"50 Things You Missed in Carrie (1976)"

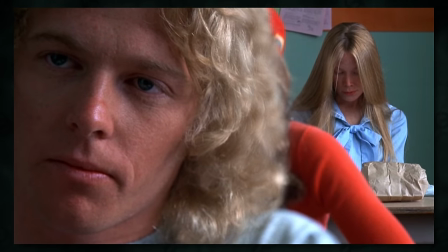The shot with both Carrie and Tommy in frame utilizes something called a split focus diopter. Let me explain.
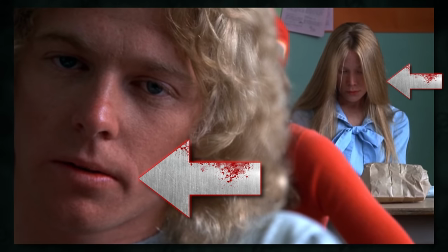The foreground and background are sharp and in focus, but the middle ground is not. Normally this effect would be impossible to achieve because in cinematography you can only have your focal length set to one position at a time, just as under the normal circumstances of high school culture, Tommy and Carrie would never go out on a date.
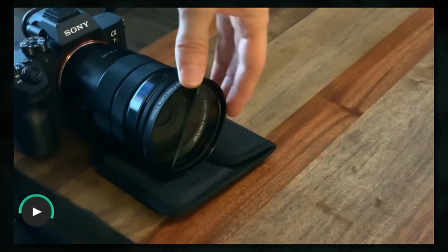But director Brian De Palma uses this device, the split focus diopter,
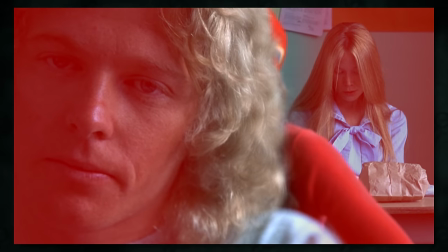to set different focal lengths for the left and right side of the image, just like how under extraordinary circumstances Tommy and Carrie are together.
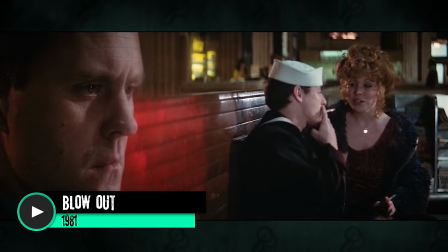You can see it in some other De Palma films, but it's honestly a bit dated. Today if we wanted to achieve that, we'd probably use a green screen.
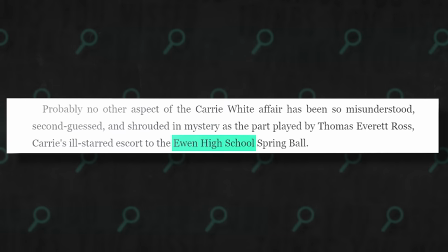Not that I'd know anything about that. The name of the high school has been changed from Ewan High School in the book to Bates High School in the film. I think this was an homage to the classic horror film, maybe the most classic of all horror films, Psycho, which takes place at the Bates Motel. The music that accompanies Carrie's Yusufir Powers…
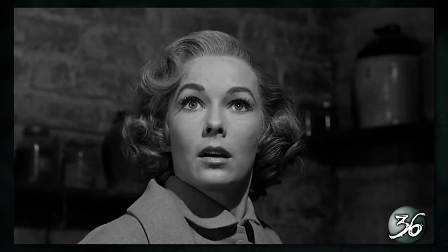…is very similar to the score from Psycho. And of course, both movies feature iconic shower scenes.
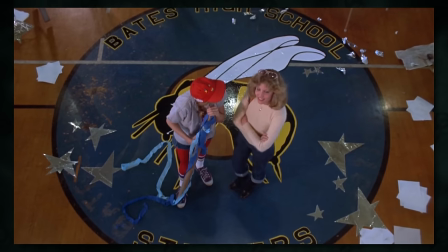The mascot of Bates High School is the Stingers, a hornet-like creature.
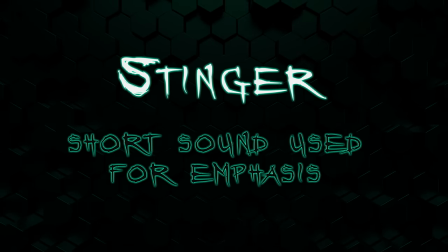In film music terminology, a stinger is a short sound used for emphasis, much like the psycho inspired sound that I just mentioned. That might be why Bates' mascot is the Stingers.
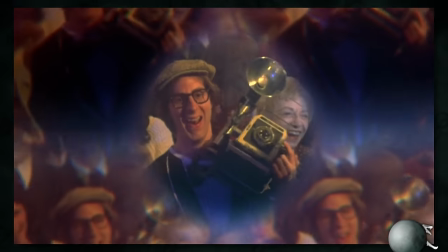The idea comes back during Carrie's meltdown at the prom, where she sees in kaleidoscope vision, something commonly associated with how a hornet might see the world.
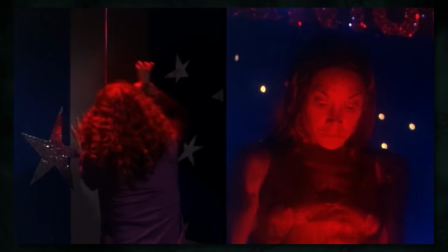In this scene, Carrie is essentially an angry hornet whose classmates have just shaken up her nest. There are a couple of easter eggs referencing obscurities from the book.
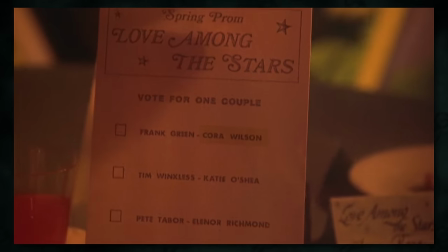One of the nominees for Prom Queen is Cora Wilson, who we can assume is one of the Wilson sisters mentioned earlier by the coach.
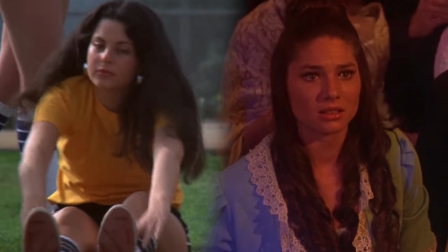Watson and the Wilsons.
The Wilson sisters are assumed to be adapted from the Thibodeau sisters in the novel, a pair of twins who partake in the bullying of Carrie.
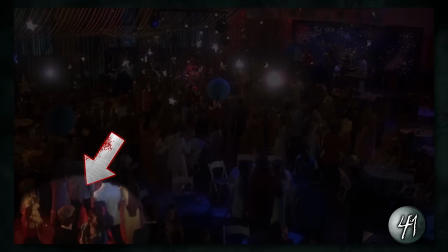In the movie, Cora is seen dancing with this guy, who may or may not be her date, Frank Green, but is definitely credited as the Beak.
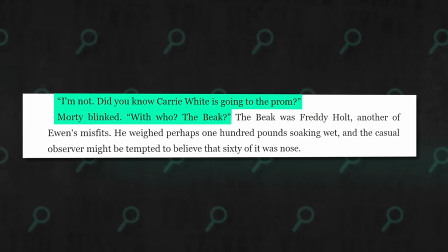Now, in the novel, the Beak is a boy named Freddie Holt. He's only mentioned once, he's the first name that pops into the principal's head when he hears that Carrie White is going to the prom.
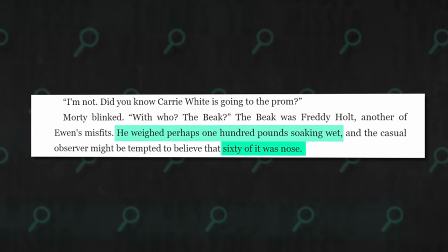The novel says he's a misfit for his huge nose and small frame, but the movie gives him his own awkward charm.
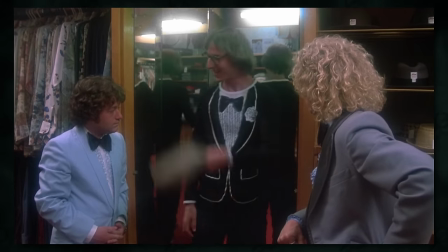Wait a second, I know just the text you look right here. Well what do you think, huh? I like it, I think it's terrific.
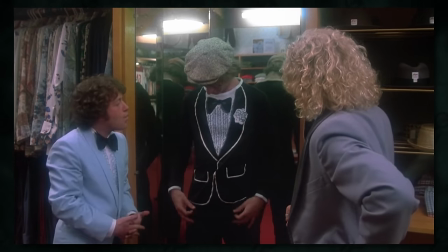Look at that, no ruffles at all.
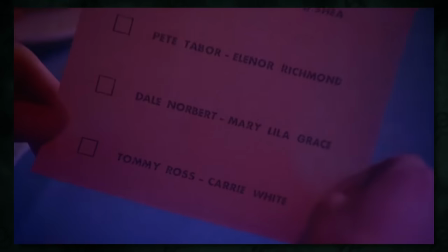The other Wilson sister is Mary Lilla Grace, who is one of the nominees for Prom Queen, although her date doesn't seem to have a counterpart in the book as far as I can tell.
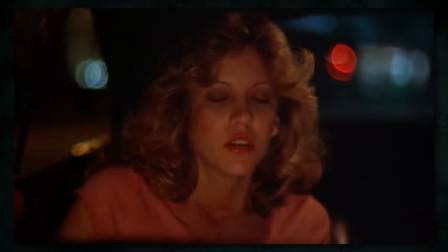When Billy and Chris are in the car together, he momentarily calls her Chucky.
What are you scared, Chuck?
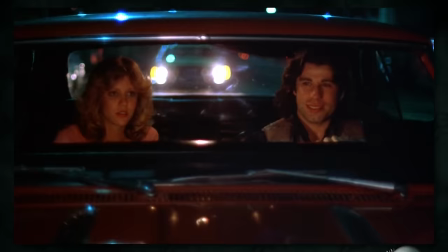A nickname he uses a couple of times to get under her skin in the novel. Following the prom scene, there's one more event that takes place.
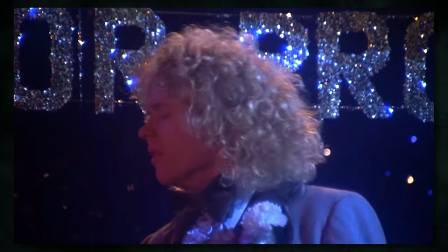Sue Snell is one of the only survivors, after losing her boyfriend and most of her classmates. We see her come up to the destroyed remains of the house.
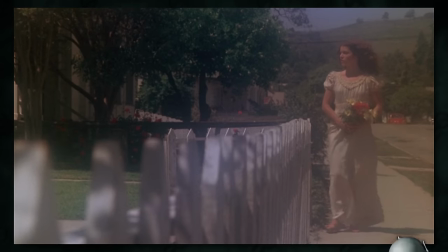The softer bloom effect on the camera is very similar to the scene where Tommy pulls up to Carrie's house to ask her to the prom again.
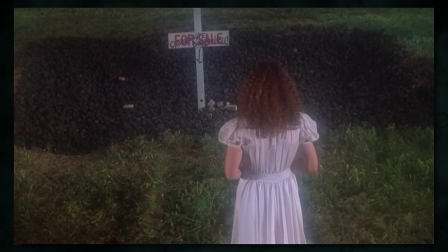It's very dreamlike, but this dream of Sue's will soon become a nightmare. Sue brings her a bouquet of flowers as beautiful woodwind music plays.
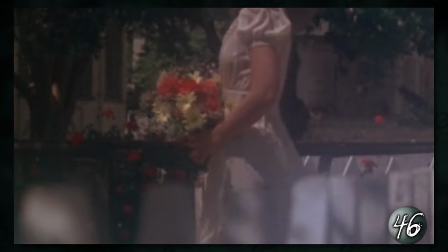But wait, these are red flowers, the color of the devil. Something is not right here.
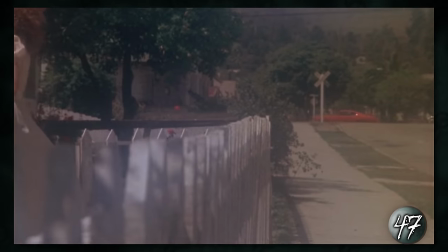The cars in the background are driving backwards, one of which may be the very same car that Billy and Chris used to try to run over Carrie.
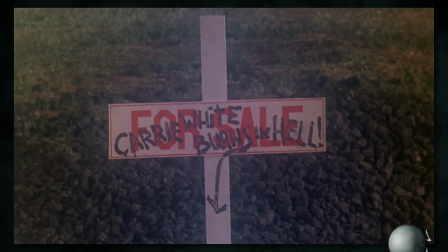The religious symbols come back for one final appearance.
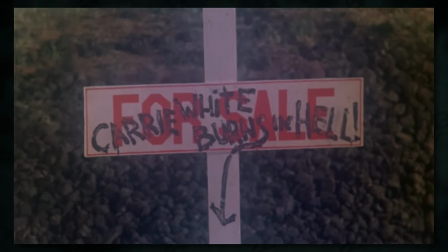The For Sale sign is in the shape of a cross with vandalism reading Carrie White burns in hell, pointing down to the rubble, the last remains of the house. When Sue steps onto this rubble, something changes. She has entered hell.
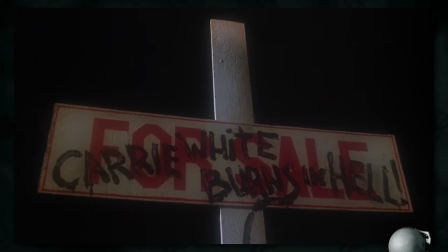The scene becomes even more unnerving to the subconscious, as the sky turns from blue to black before the final horror takes place.
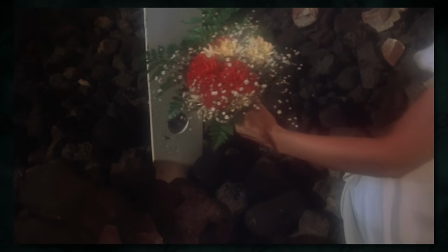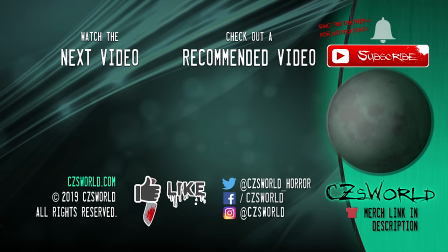And if you are a fan of horror, or a fan of Stephen King, then you're gonna want to subscribe to this channel because I've got new horrors every week,
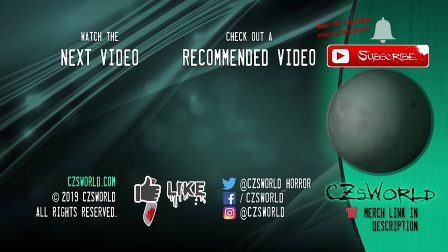including more Carrie coming, so make sure you ring that death bell for notifications,
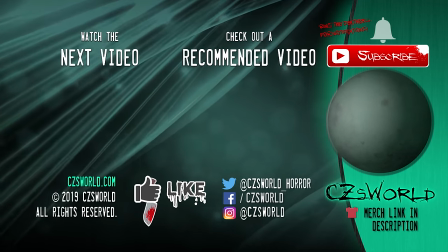head to privacy.com slash CZsWorld to get your free $5 and I will see you in the next one, assuming we both survive.